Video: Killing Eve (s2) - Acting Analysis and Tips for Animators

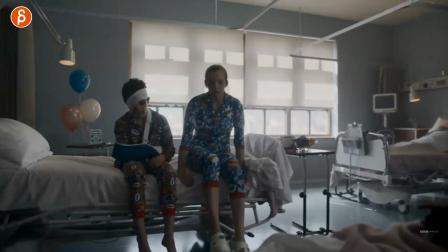7:02 This could be a rolling chair that would move around. In this case, it's a very soft mattress.
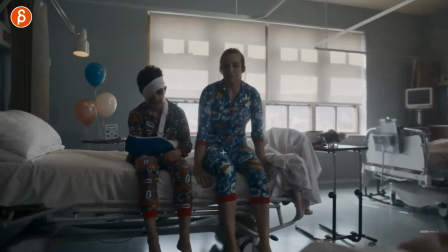7:06 Again, interesting to do in terms of mechanics.
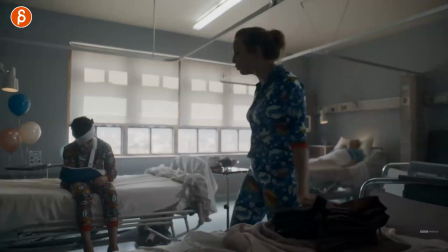7:09 But this to me would be the added thing of maybe you have lip sync here on top of your mechanics and she's really, let's say, happy and encouraging.
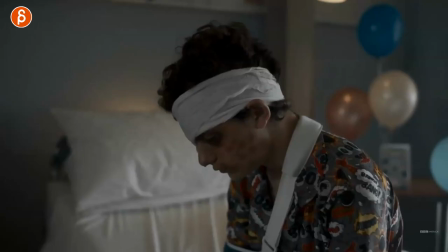7:17 It's very positive in terms of the audio. and you could start the shot like this.
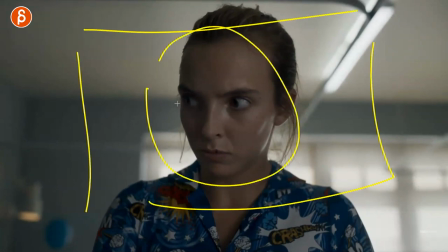7:23 Not only do you have the beginning of a close-up so you can show off your facial acting skills, but it's also different subtext.
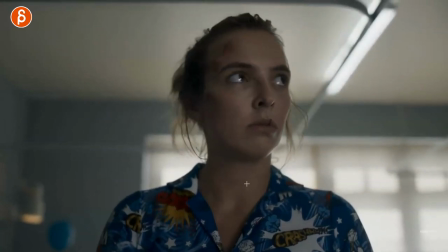7:29 Actually, she doesn't really want to do it. She's really annoyed, but I guess she has to do it anyway.
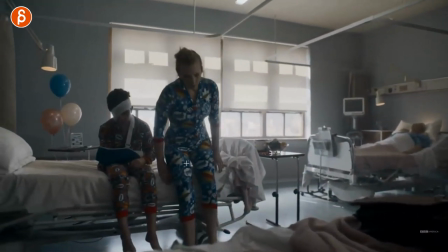7:35 So in a way, the body language is not going to be completely honest, right? The face can lie, but the body will tell you the truth.
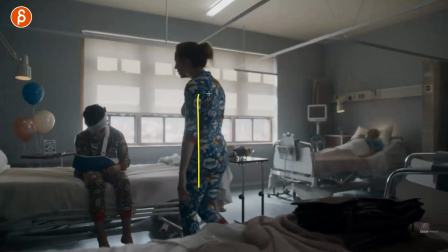7:42 So as she goes over, the body will still have somewhat slumped over, kind of reluctant,
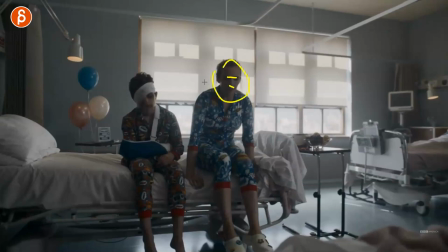7:47 I guess I need to help you. while the audio in the face is lying and she's just being kind to the character there or whatever you want to do in your case. So this is kind of the extra level once you're past the body mechanics. Because for anybody who studies animation, again, this is kind of an example for new animators who might need some ideas and some help for the shots. So as you go through your animation journey of learning, you know, bouncing balls and body mechanics, you really have to master those. But once you're past that, once you're really comfortable with the body mechanics, that's when I would do something like this. So do your mechanics. They're complicated, impressive to watch. You can show off your animation skills on your reel. And then on top of that, what is the character? What is their personality? And is there something where we can watch something that's beyond movement? Where you go, oh, that was funny. That was cute. That was sad. Just something, an extra level of character personality. And straight up segue into my workshops. If you want me to help you to add those ideas and character ideas and personality traits to your mechanic shop. You know the pitch. It's time for my workshops. Link in the description and all the information. You can sign up at any time. the workshops are open for everybody at any point. And speaking of time, as always, that's the end of my clip. Thank you for watching. Till the very end, I really appreciate it. And that is that on my end. If by now you like things, you want to subscribe, feel free, that would be awesome. And if not, maybe you watch your next clip and I will try to convince you the next time. But that is that on my end. Thank you for watching and I'll see you in my next upload.